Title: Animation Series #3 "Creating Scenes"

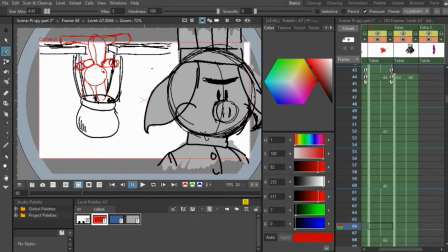because he's the foreground you're not supposed to really be paying attention to him I made him grey so he's you're not paying attention to him you just see pie and then once pie is done moving you see this guy look up like oh he might notice something and then pie's gonna be gonna audience is gonna look back at pie and he's gonna climb up and then the guy's gonna turn around after and this can be learned in the
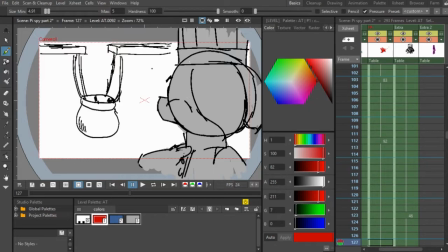anime this is one of the animation crystal principles called staging I'll give you guys a video on that by Alan Becker he does a really good job explaining it in the description because he does a really good job explaining how what staging is and how to use it but seems
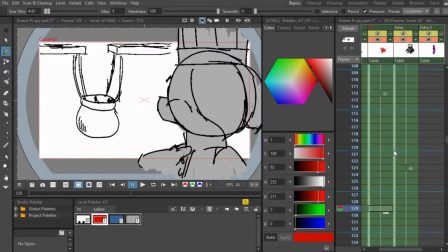a little bit different from actually no they're exactly what staging is so i established what i wanted the audience to see right now i wanted the audience to see that
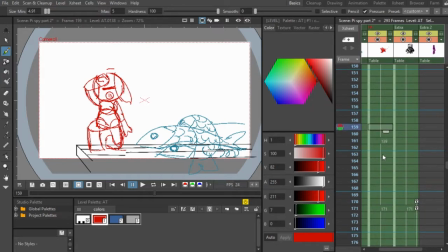pie is looking at something else so he kind of wipes his head of the sweat off his head because he's not scared anymore and he looks over again and
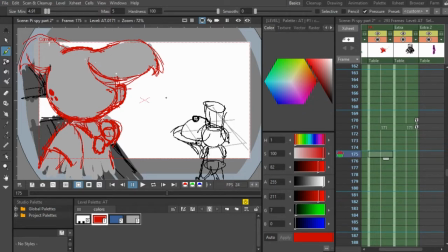then we want to see what pie sees so we kind of get a close-up on pie pie is the foreground right now and we see the the chef walking down so we want to basically establish to the audience the easiest way to follow what is happening
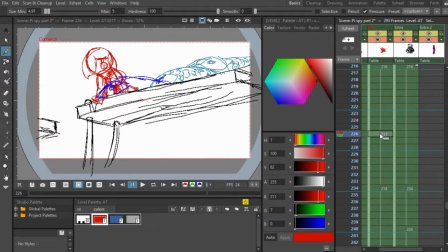so once you get the hang of it it's really not too difficult so what I wanted the audience to see is Pai's devious face and then he pushes a fish over um and so I made everything else you know static not really moving no um guys jumping in the background to cast the audience's attention and um
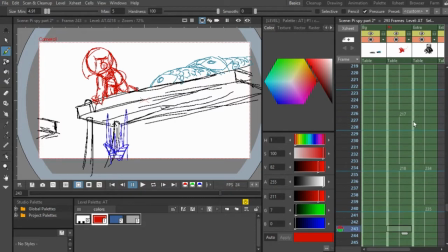I uh also used one of those rule of thirds graphs I don't have it here because I to delete it um it glitched out um with
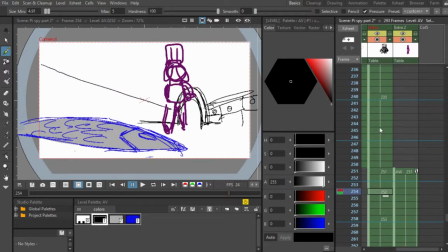the other version of open tunes it was not pretty um and so even with this you see him push over the fish and then what i want
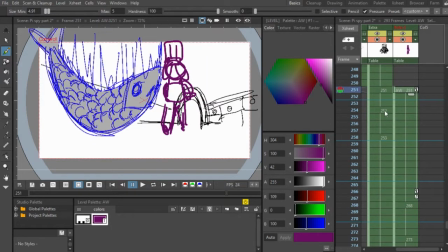the audience to see is this guy just walking away you know doing some sort of animation not very interesting and then the fish splats and then
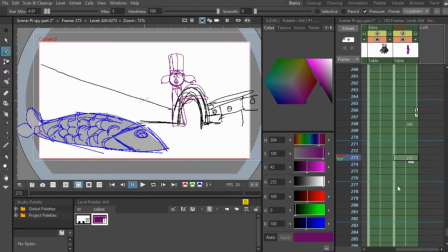after it splats you see him oh what the fish splatted and now to demonstrate what we're going what i've just told you guys about making scenes i'm gonna make one with you so um
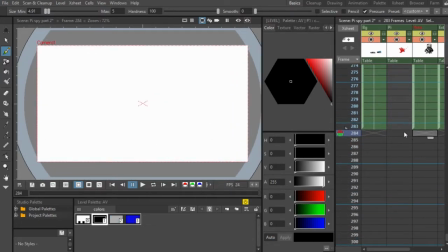let's start it right about here and yeah so um otherwise that's what's that's catching up on castle dark everything's going
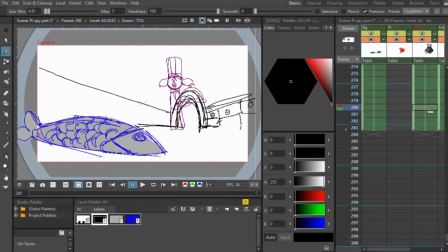pretty good so let me start now what i want in this scene is since we already seen him turn around we want him to put down the plate because the the merit of
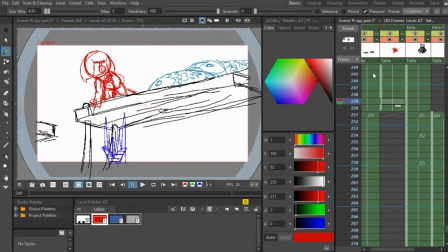this of pi pushing over the fish is because um and if i open the other file you would see that he's trying to get to the door but he doesn't want to be seen so what pi is going to into the dish and have been be taken out by the chef and so what pie is gonna do he's gonna push over fish and though he gets
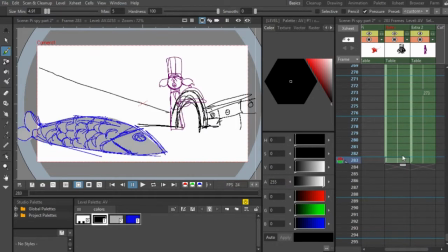distracted and now we're gonna draw the scene where the chef puts down the dish so pie can climb in it and so we're going to start
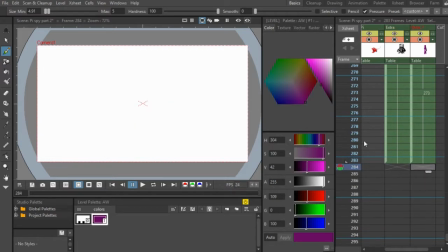with which layer we're gonna start with the chef the layer of the chef he's gonna be looking confused
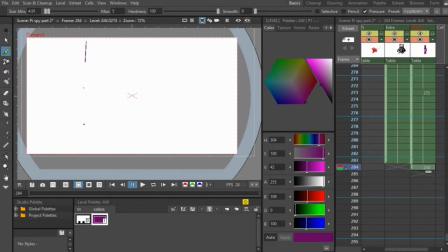so if you draw one of those rule of flirts things that I mentioned a second ago it sort of looks something like this um yeah and then so what this means is that um it's almost as if every well composed picture has its main object in
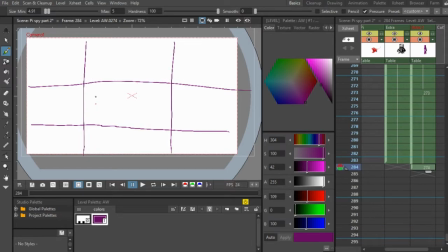either on this side or this side and it's not really a concrete rule um you can look at more about that um but it really does help when composing scenes so i recommend using something like this what i'm going to do is i'm going to put that as the background so I'm gonna draw one and
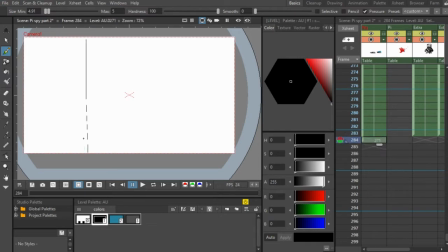it's not really a perfect one you can get one online but um for me importing pictures and open tunes has just been a pain so I just decide not to let me just do this and then do this something like that and
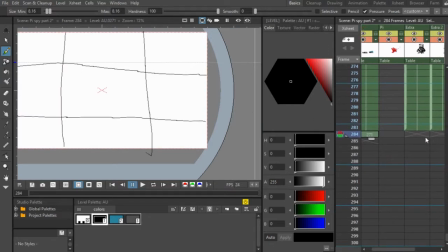this is really bad but it's gonna do get the job done I could use a straight drawing tool but I'm too lazy right now so we'll just go with this and And so we're
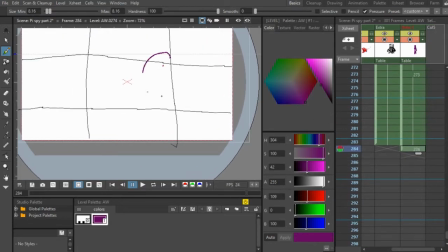going to put our main object, which is the chef looking, right here. A little bit latency while I'm drawing, which is not preferred, but we're going to have to deal with it. We're going to do like this. The chef looking, he's going to be surprised, so we're going to make his eyes all up like this.
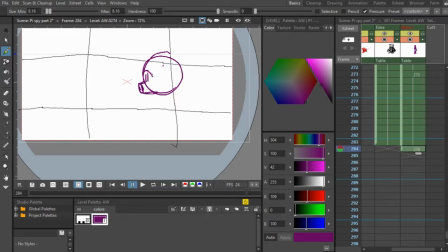And maybe we'll put one down because he's confused, so maybe we'll do down and then up like that.
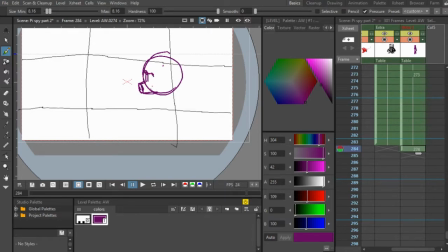He has no idea what's going on. so he's holding the plate and
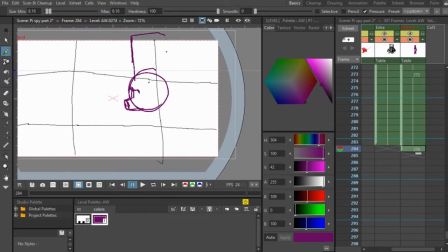he's confused let me draw the hat on him let's
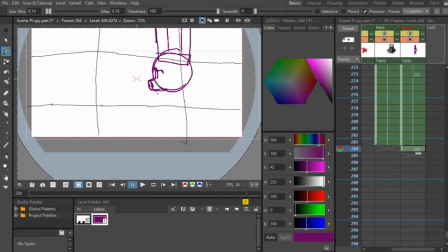see and so yeah we're putting him right where the audience can see him and can focus on his sort of uh i'm gonna say mental state but that sounds slightly slightly psychological i'm not trying to um it's not like like he's getting psyched out or anything but we just want to know what he's thinking so
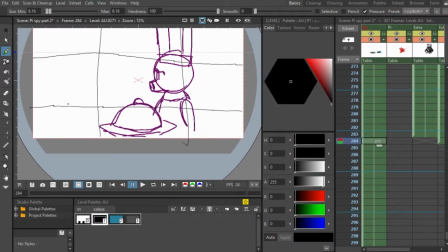he sees this for the fish splat and then we're going to have also in the background this table right here let me make this a bit bigger there you go this table right here and I know I'm not going to do the best drawings today but really the point of this is just to
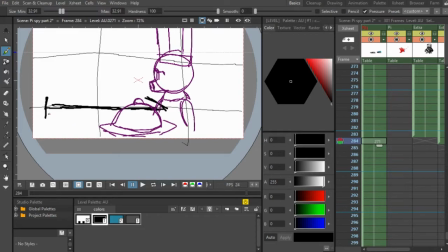show you guys how to compose scenes because I found this very difficult beginning when I wanted to draw comics and
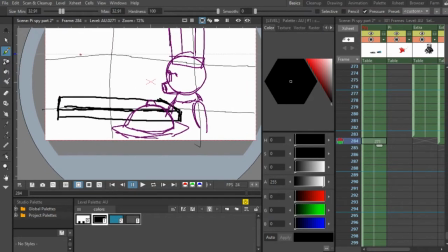before I was exposed to animation I found this very difficult to find out where to put everything You know it's kind of all mess in my
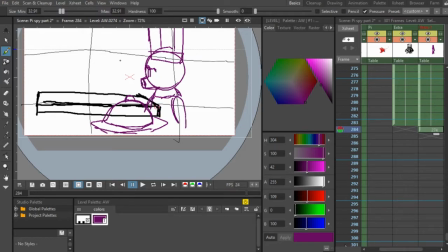head and you really just got to find out what you want the audience to see What's going to be the easiest for the audience to perceive and so let me put this right here And he's gonna be holding it and then so he's looking all confused at
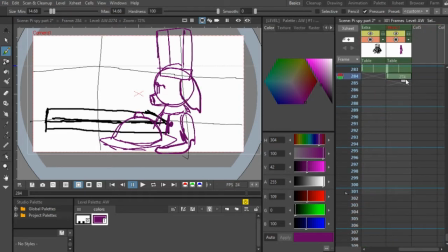the fish dropping and so then Put that exposure for a little while He's going to put the dish here. So I'm gonna draw the dish here before I draw him
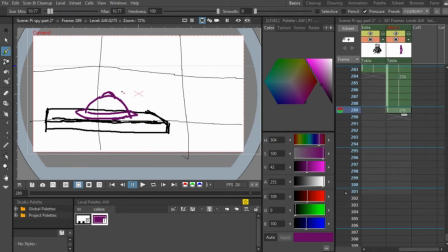and since this is a story but it's okay if everything looks kind of strange and strange it does look there we go so he's facing this way now and we're gonna make his hat like this and that and that and then
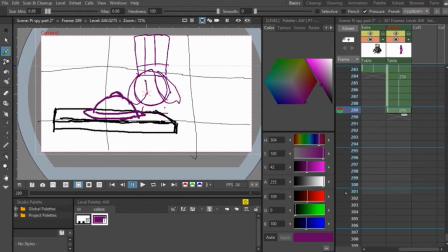so we'll just draw his body his kind of just kind of two up his arms because i don't really um i'm just trying to establish the
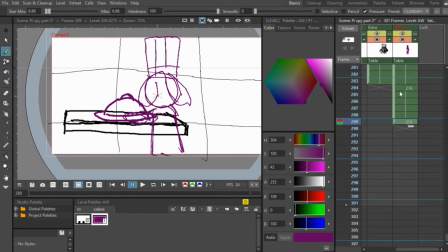scene here and then what we're going to do is he's just going to walk
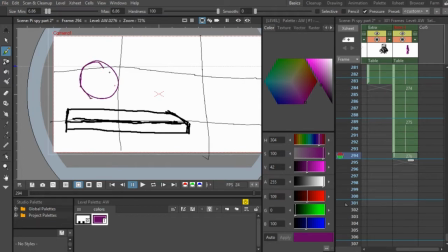over to the side there you go he's going to walk over we'll just put the little arrows that he's moving this way uh on the side right there he's kind of like determined now that he's wants to find out what that noise was so give him a little uh anger on his eyebrows
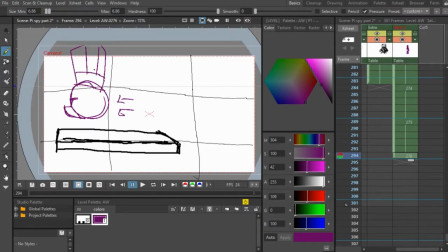so that is um i know i drew a couple
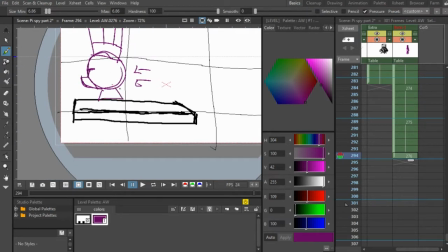frames here but this is mainly for the guy but the thing is i want to see if i can make this a little better obviously honestly because this wasn't the best scene to make
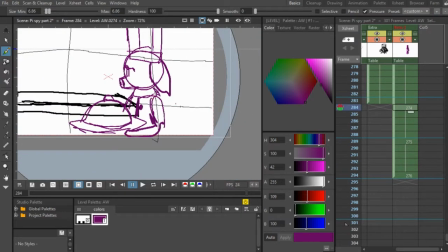let's see so we have him in our line right
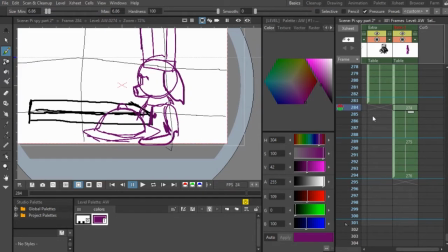here so he's good i might want to make him a little bit bigger
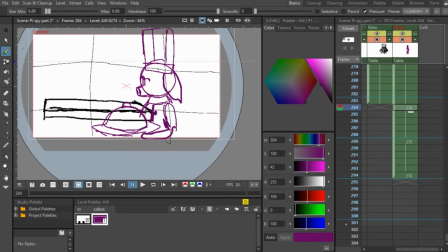because we want the audience to focus on his reaction to pie and also the fact
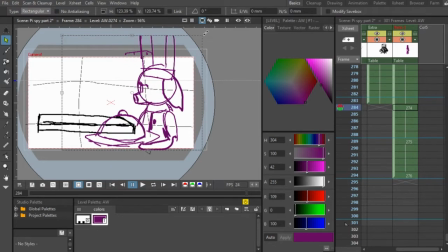that he left the the platter there and so let's make him a bit bigger because it's not really about the things behind him so make sure we keep this consistent in all our drawings with the platter bigger too why not make sure we turn on onion skin just to
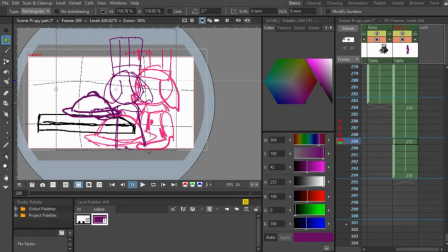be sure so we need to be a little bit bigger than this so yeah so